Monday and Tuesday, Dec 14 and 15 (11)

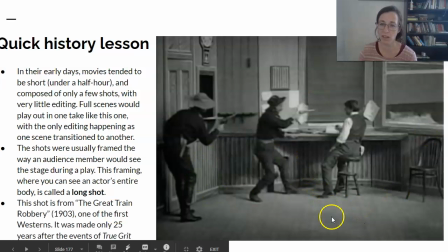This is from a movie called The Great Train Robbery, which was really the first full-length feature film ever. It was about 20 minutes long, 15 minutes maybe, and it was released in theaters to great fanfare.
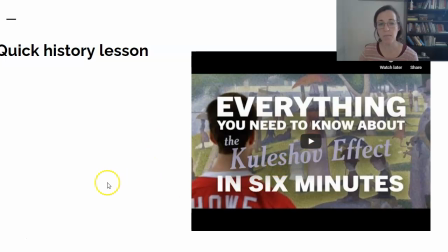So we're going to learn a little bit about something called the Kuleshov Effect, and I can't show you this because of copyright, but I encourage you to go back and watch it on the slides. Basically, what it's trying to say is that the way that you edit a shot to show the reaction to something is what makes the movie layered and interesting.
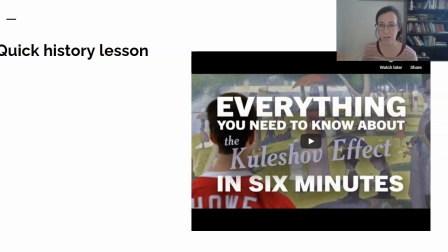If you were just to film me right now, which is basically all these films are, it would be pretty one note. If you clip in things that I'm holding and looking at, and then you would see my face, you would read things about my expression just by moving those 2 shots next to each other.
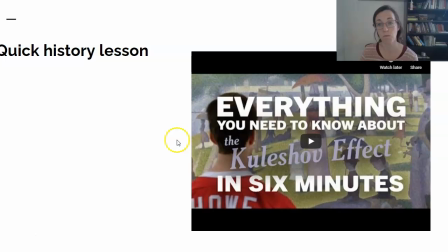And we're going to see that in the really famous crossing of the river scene. So what all this is in written form, filmmakers learned pretty early on that by editing, you can produce effects that you can't get with just one shot.
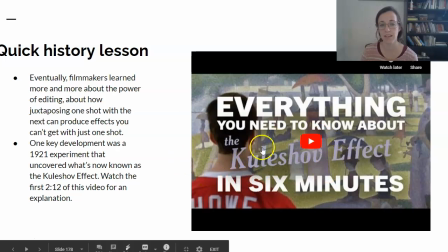And here the Kuleshov effect is what goes into that, but can't show that here.
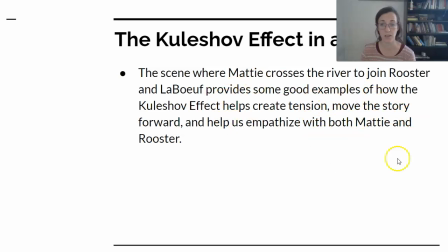We're going to instead focus on what it means in True Grit. So the scene where Maddie crosses the river to join the 2 marshals is a really good example of how that editing creates tension and moves the story further.
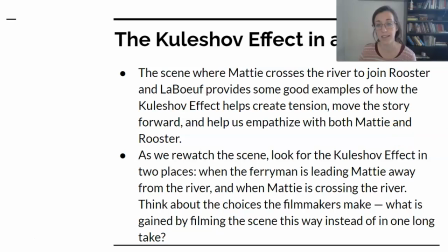So we're going to rewatch it in class, but here I'll just do it in stills. We're focusing on that scene where Maddie goes to the river to cross it. And we're thinking about, what does the filmmaker do to make this scene come alive for us? So first you get Maddie
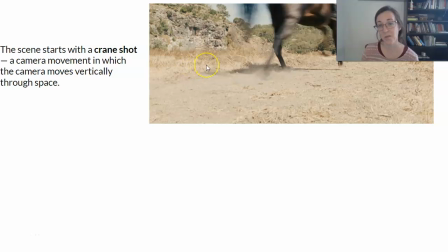tromping up on her horse. It's a crane shot, meaning the camera is in a crane.
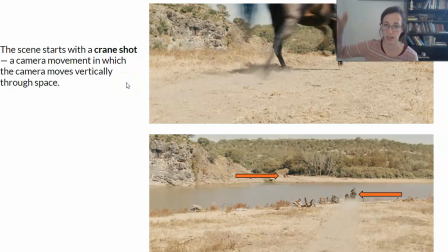And the shot moves vertically up and down. You see her approaching the river.
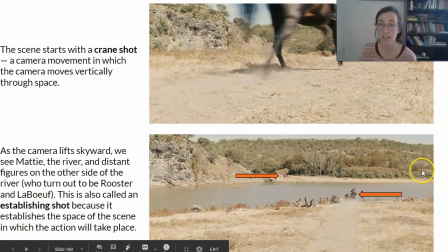This is a master shot or an establishing shot where you can see the scene that we're meant to appreciate as the setting for the next part of the story.
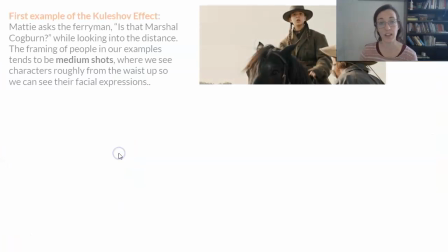Then you see Maddie looking off, realizing the two men have left. This is a medium shot. Conversations tend to happen at the medium shot from the waist up. That's where most all films live, in that space, in the medium shot.
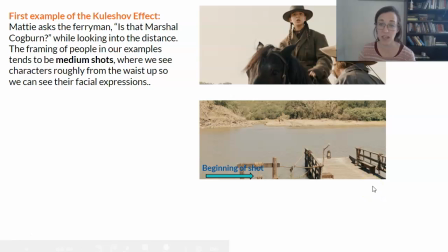You see what she sees. This, the beginning of the shot, as she looks across the river.
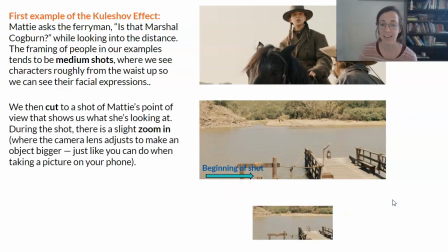And then it goes back to Maddie as she tries to process this.
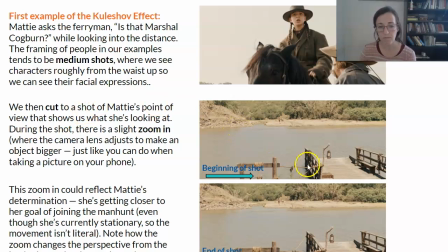This is Maddie's point of view, and it zooms in to try to help us see that she's focusing on those two guys in the distance.
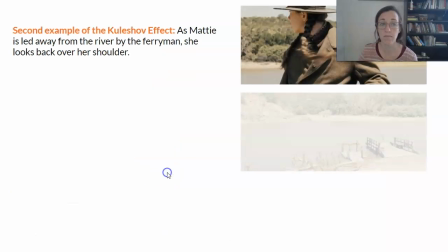So she's panicked a little bit, looks back over her shoulder,
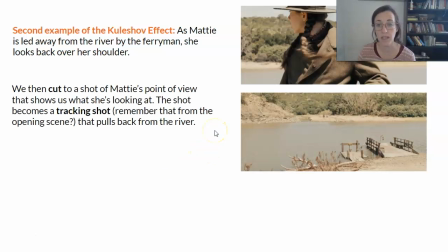realizes that she's being taken away from this, which is very much her goal. That tracking shot pulls back from the river.
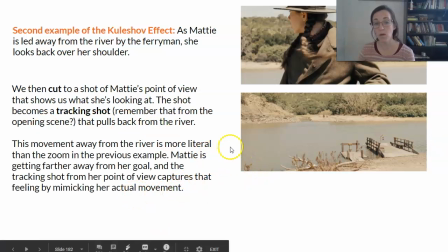And this bit of analysis, the movement away from the river is more literal.
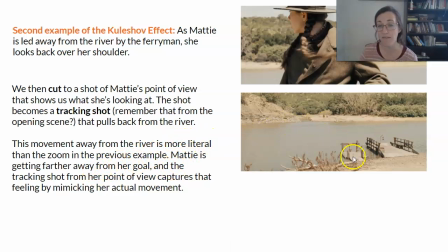It's not just figurative. She's getting farther away from her goal, like literally. And the tracking shot pulling back from this master shot mimics her actual movement.
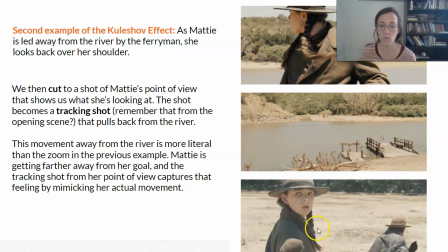That's what a good film will do. Everything will be coming together in her character.
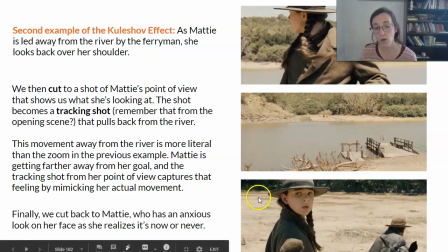So we see this cutting back to Maddie, who realizes she has to do something or she's going to lose her chance.
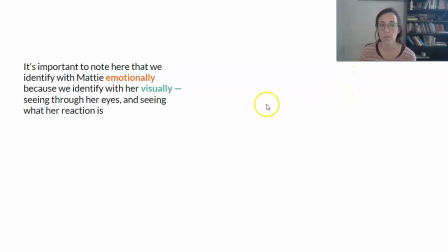It's important to note here that we identify with her emotionally because we identify with her visually, because we're seeing through her eyes. It's the same way that in the book we identify with her emotionally because she's the one telling the story. Well, the film needs to capture that. How does it capture it? With editing and shots like this.
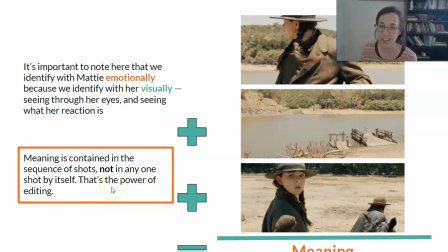So the meaning is contained in the sequence of shots and not in any one shot, and that is the power of editing.
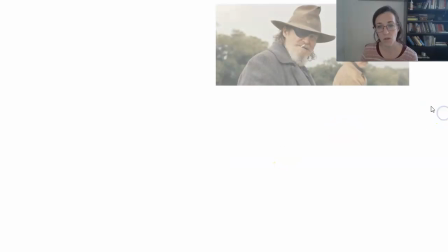We also see this in the relationship she forms with Rooster.
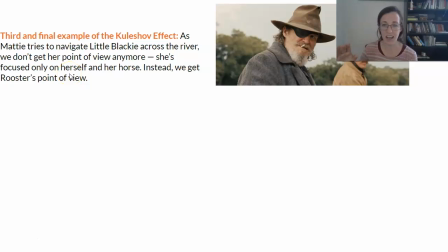In this scene, she tries to get little Blackie across the river, and it switches to his perspective. We get his point of view.
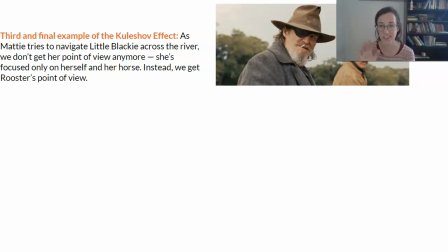Even though it's not omniscient narration, it's still Maddie who's the one telling the story. We really get to see her through Rooster's eyes in this scene.
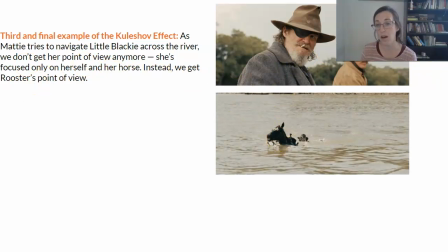As she comes across, we're going to cut back over to him to get his reaction shot.
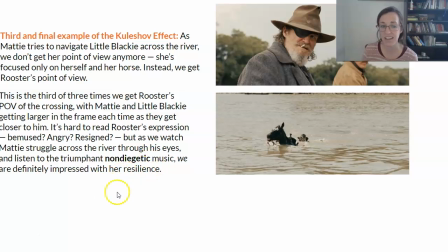And then we listen to this triumphant, non-diegetic music. We are impressed by her resilience in this scene.
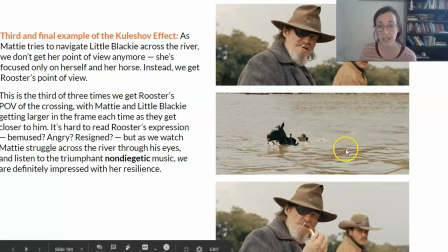We empathize with Rooster, and it zooms in further and further and further on him to draw our attention there.
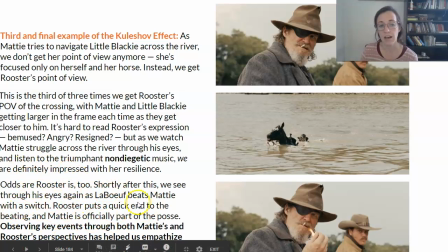Rooster is impressed too. Shortly after this, we see through his eyes again as LaBeef beats Maddie with a switch. Observing key events through Maddie's and Rooster's perspective has helped us empathize with both of them, really,
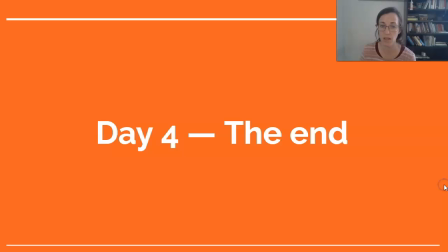with Rooster and with Maddie and how they solidify their relationship. Okay, that's enough for today. So then we're going to go into the film for the remaining 30 minutes of this lesson. And if you've already watched it, hang in there for more updates on video from me tomorrow.